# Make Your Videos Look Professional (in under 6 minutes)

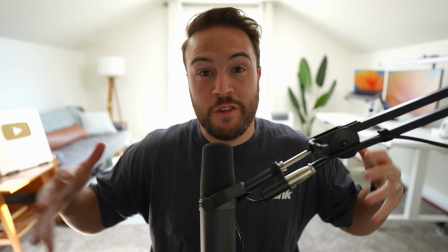This is how you can get cinematic lighting in your YouTube videos, so you can go from it looking like this with absolutely no lights at all to looking like this.
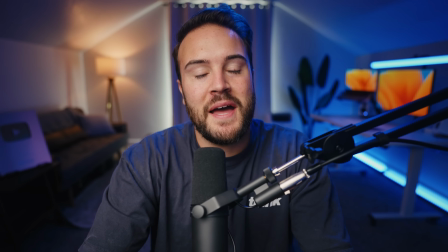Let's get into it. You gotta just press record. When it comes to getting a cinematic shot, it ultimately breaks down to 3 different things. Now, the first one is your lens choice. And this one matters a lot because a lot of beginners, when they get started, they ask me, how do I get that blurry background? Now, if you have a camera where you can't change the lenses like an iPhone or a Sony ZV-1,
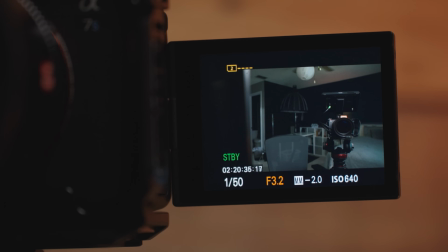it's gonna be a little bit harder, but you just wanna make sure that the f-stop number is as low as possible.
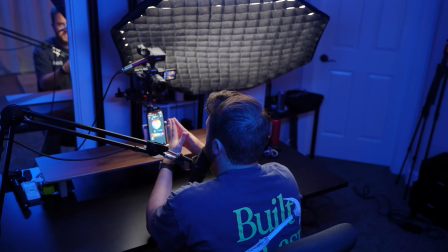Right now, I'm using a Sony a7S Mark III camera, and the lens I'm using is a 20mm, which gives me a very wide angle,
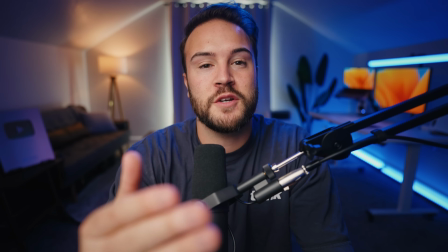but the f-stop is f1.8, and that's what I'm using right now to give a little bit of blurriness in the background.
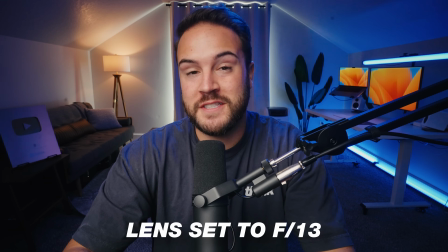Right now, I changed my lens to be at f13, and you can see it gets rid of that blurry background.
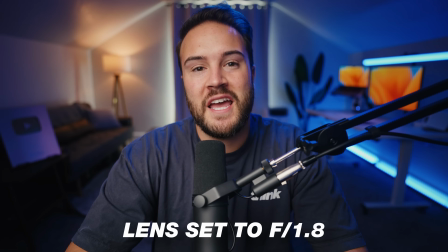And this is what it looks like with that f-stop back at 1.8. Now, the second step to getting a cinematic shot, and this one is the most important of all 3, it is the lighting in your video.
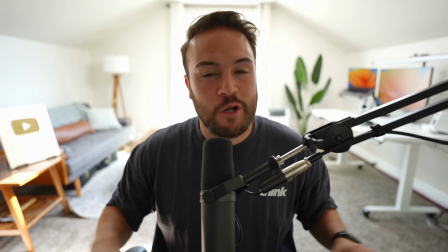Now, when it comes to lighting right now, this is 0 lighting whatsoever, and we have everything open.
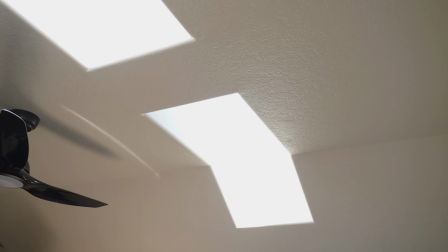The blinds, the skylights are letting in a ton of light, and so the background is really bright, but I am really dark.
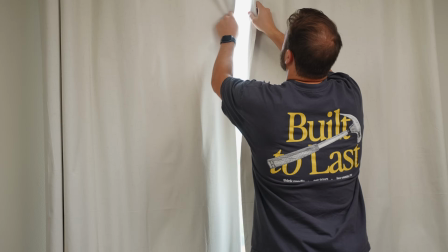And so we want to cover all of those up to start with a blank canvas so we can get some nice lighting.
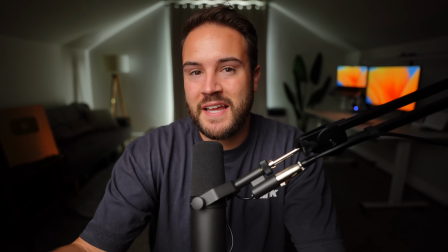And now I've added in my key light, and this makes a huge difference, making me look all nice in front of the shot, but still the background doesn't look quite cinematic yet. So that's why we need to add in some other lights. Now I've turned on the lamp,
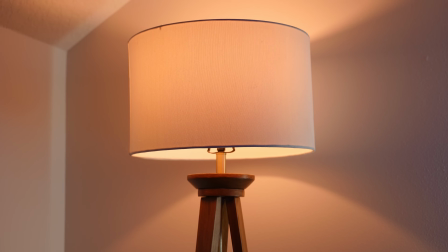and this adds a little bit of extra light into the room and adds a nice bit of warmth into the background to help separate me from the background,
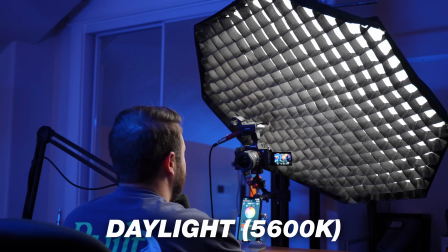since right now my key light is set to daylight and my lamp is set to a tungsten, which is a warmer color.
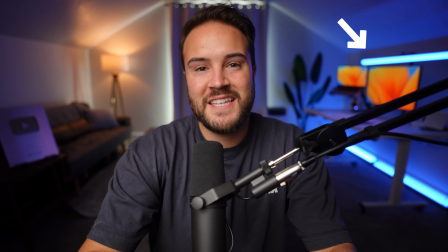Now I've added in these background tube lights from GVM, and these lights really add a whole nother level of color and contrast
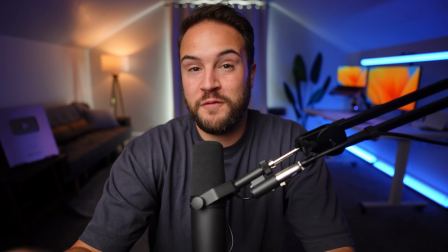and really make the shot look a lot more professional and high quality by adding these in.
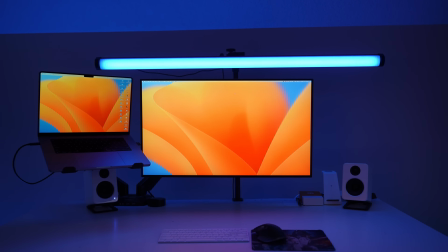It also brings a lot of light and color to the other side of the room that just had my monitors, and that kind of just stuck out like a sore thumb, but now having some color over there,
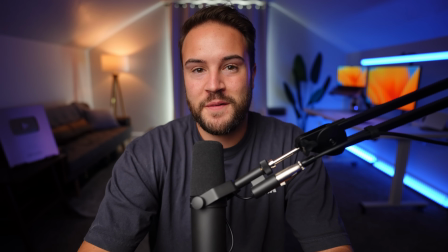it just looks a lot more balanced, and I'm really liking this look so far. But to make the shot just a little bit better, we're now going to add in a hair light.
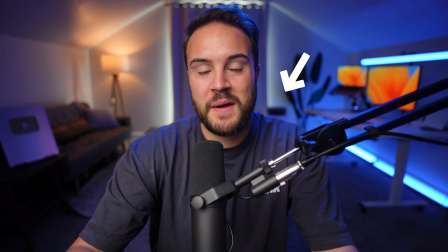Adding in this hair light, you can see it on my shoulders, on the top of my head, and it really makes me stand out from the background. And it looks like I am inside of this shot now, where it kind of looks like the light is coming from those lights back there.
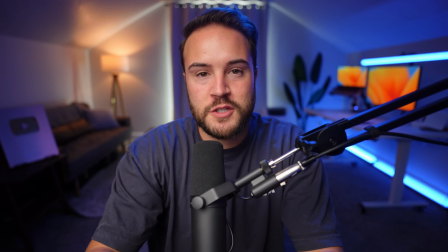So you can see lighting really makes a huge difference with your shot. So let me break down every single light and tell you exactly why I'm using it.
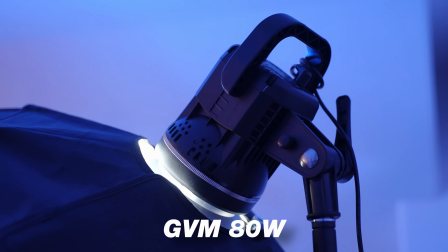When it comes to the key light, I'm using the GVM 80-watt light, and I definitely recommend picking it up with a softbox.
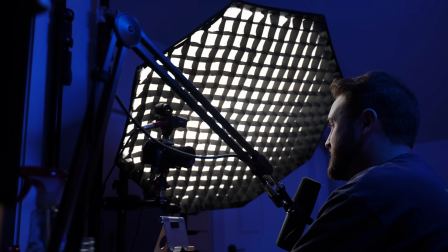A softbox is super important for getting a cinematic look because it's going to give you nice and soft lighting.
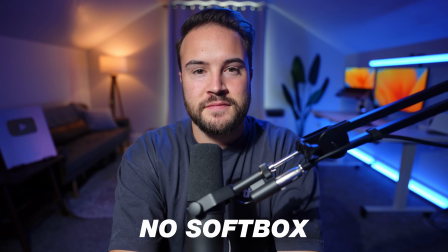You can see what it looks like with this harsh light when I don't have any softbox on it.
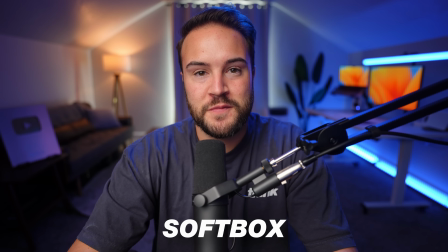And then when I add on that softbox, it just looks so much more diffused and soft and makes it look a lot better.
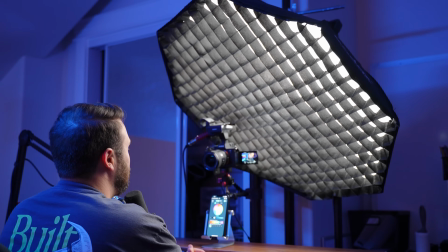Now with your key light, you really want to bring it as close as possible. This is going to make it kind of appear a bit bigger and give you a softer light versus if it was a very small light,
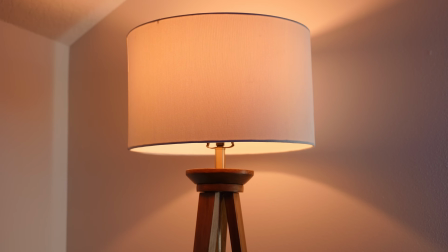that's going to give more harsh shadows on your face. Now, as far as the lamp, you could just use any old lamp in your house if you want to use something like that.
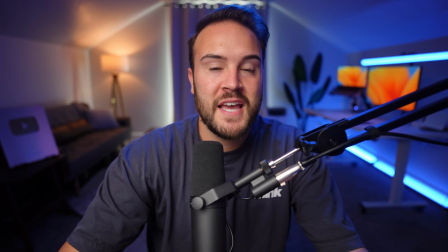And it's a nice way to add some practical lighting into your shot and add some different colors and tones into the background.
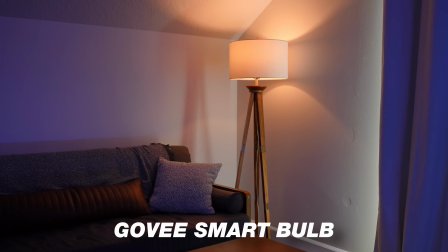I decided to use my Govee Smart Bulb, but I'm able to change the intensity and color temperature of the lamp,
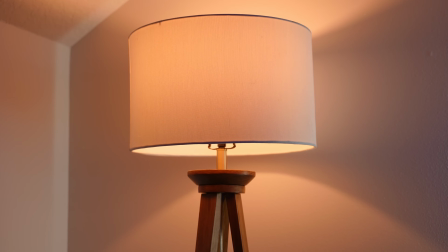which makes it perfect for video, especially since it doesn't flicker on camera as well. Now, as far as these cool background lights that I'm using, these are tube lights by GVM called the GVM Pro BD45Rs. And I want to thank GVM for sponsoring this video and sending these lights out to us. These lights are super cool for a few reasons.
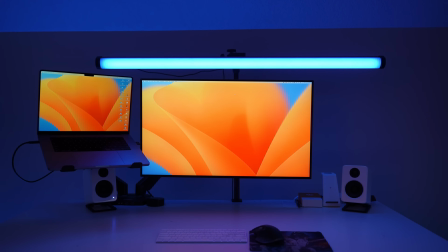One of my favorite ways to use these lights is the RGB function. Now, these are their pro version lights, so there's a lot that you can do with these lights.
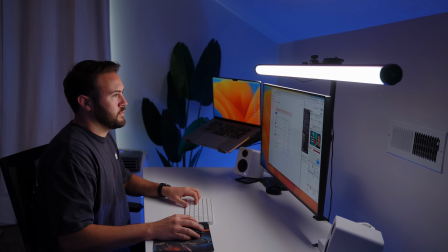Not only can you use them in a daylight mode, which I often do for my Zoom meetings and my live streams. You can see this one above my desk.